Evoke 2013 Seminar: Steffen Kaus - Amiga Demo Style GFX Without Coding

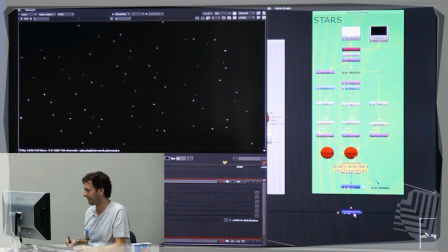1262s
So we leave it on 1. Yeah. And this goes under all the things we created before.
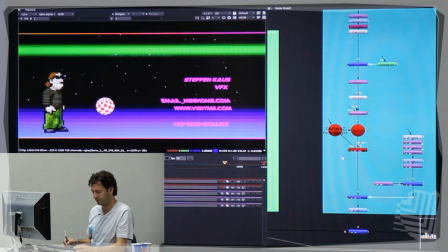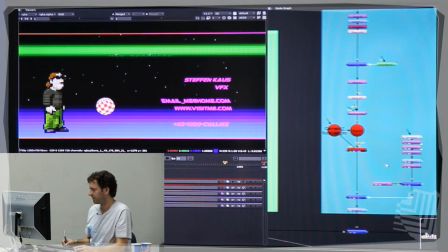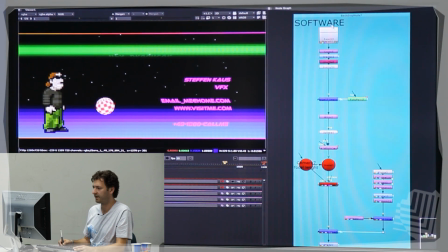1281s
Next thing and final thing is the software skills.
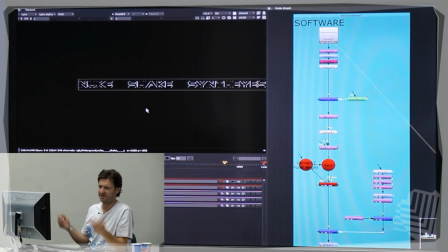1287s
I decided it's a good idea to present what you can use. I don't know. Just outline font.
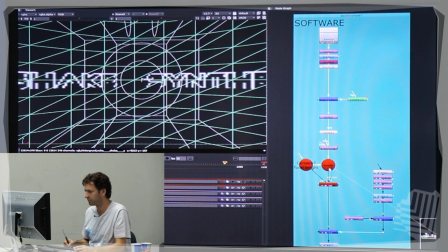1295s
And what I do, I put it on a sphere again. I like spheres, actually.
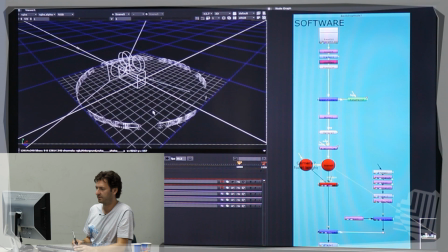1303s
And film it back from the inside with the camera with a really wide angle. Because I wanted to have a lot of distortion when, wait, let's view through the camera.
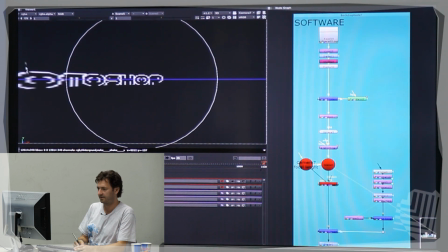1314s
You see the distortion at the side of the frame. This comes from the focal length from the camera, actually, like a fisheye lens.
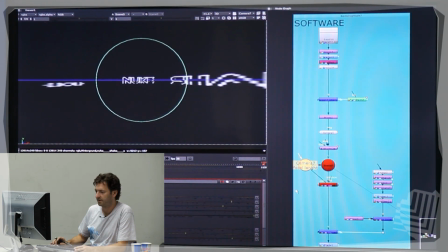1326s
You can see it here. When I go even more down, it gets distorted more and more and more.
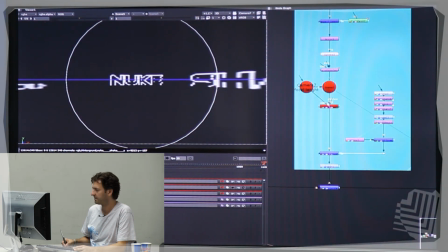1338s
And again, we go back to 2D.
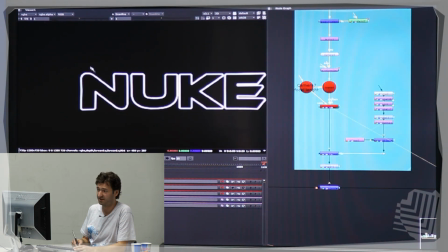1341s
And in this case, the rendering is pretty sharp or pretty, yeah, it looks good.
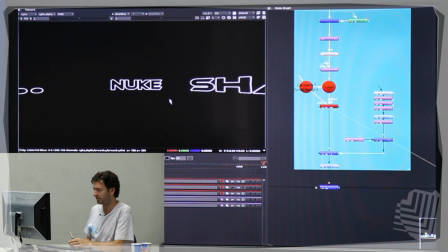1348s
And not that crappy. I decided not to crush this layer because if you can see when my final result looks like this,
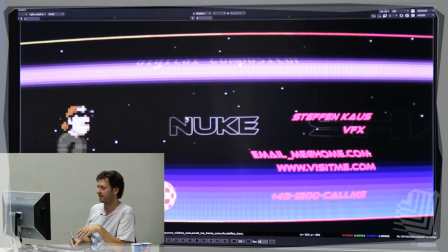1356s
and there is a monitor filter thing over it, and this font gets destroyed anyway. And when I crush it before, I wasn't able to read it anymore. So as you can see, we have different resolutions.
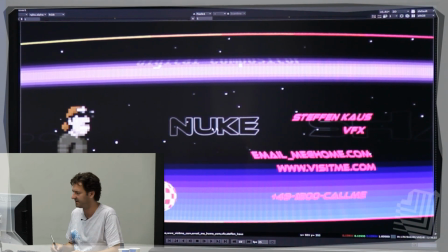1368s
This guy is very pixely, this is very neat, and the ball has a different resolution.
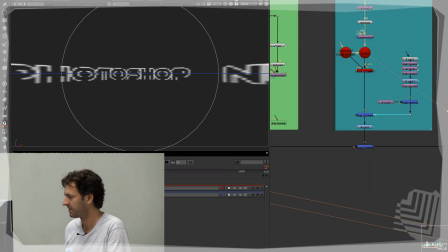1373s
I didn't care, it just had to look okay. But we are here right now.
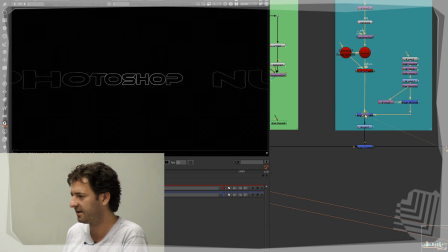1379s
Yeah, this rendering is being shaded a little with, again, with a crushed ramp, with this here. So you can see here the different gray tones.
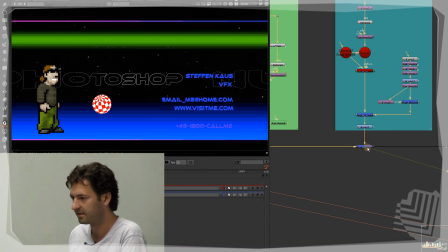1397s
Okay, this is all together. Can we play it back? No. Ah. Yeah, stars, ding, da ding, da ding.
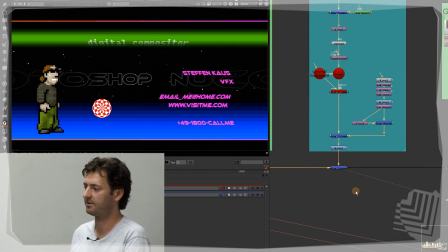1408s
Okay, but you may remember the whole thing started with a reboot of the Amiga and the Guru Meditation software failure.
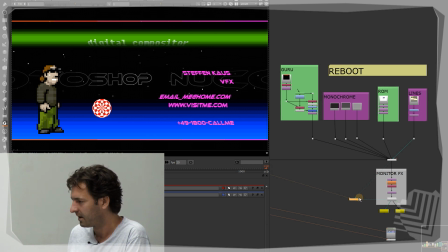1416s
And the whole reboot sequence is this thing over here. I made a screen grab from my Amiga emulator.
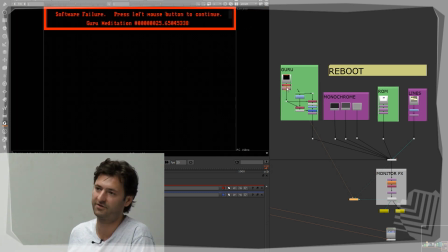1425s
You can, it's so cool that you can make these things crash.
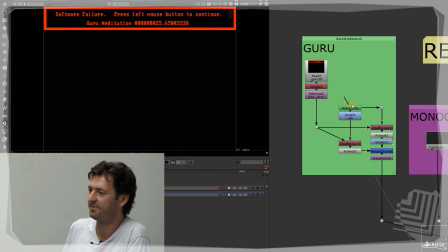1432s
So I just had a still image, but as you remember, the red square was flashing all the time.
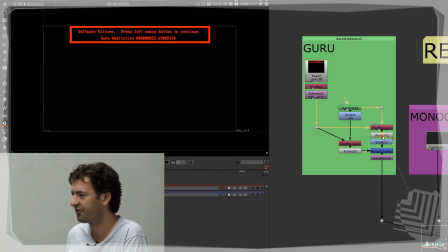1438s
So I defined what should flash here, and yeah, just the final. It's always doing on, off, on, off, on, off. Repeats that endlessly.
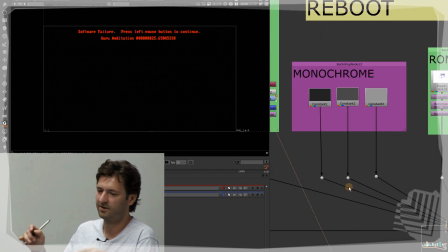1451s
And what was happening when you restarted the Amiga,
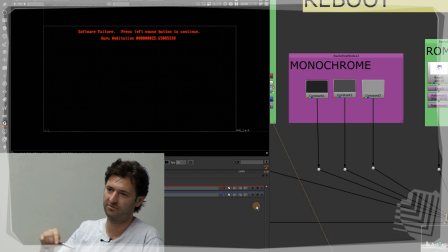1456s
the screen went through some gray tones, from dark gray to the final white where the disk was displayed.
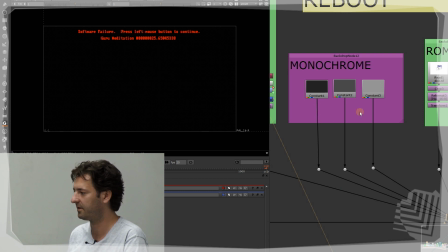1463s
And I just have 3 gray tones here that are shown after another.
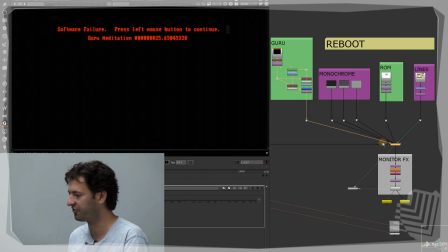1468s
By the way, this is done with a switch. I just switch inputs down here for all these elements.
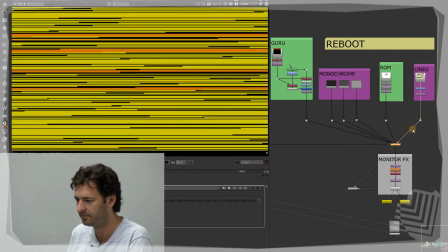1475s
As you can see here, the highlighted arrows, they move through.
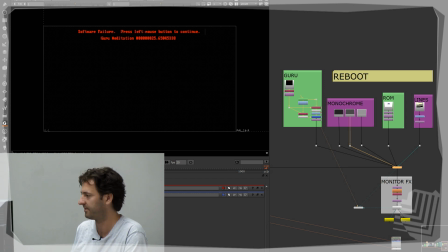1482s
So this time you see this arrow, and this time we see the ROM. If we can look at it, yeah.
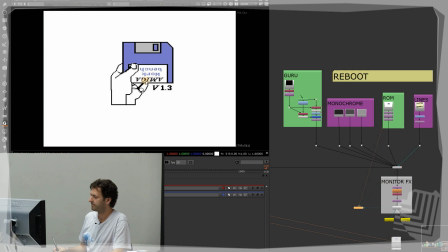1491s
This is also a screen grab. And maybe can anybody explain this to me?
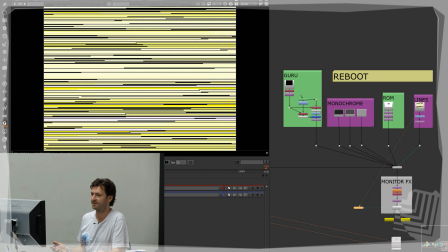1499s
Why did the Amiga always do this decrunching lines? I had no idea, but I had to do it because they were there in the earlier times.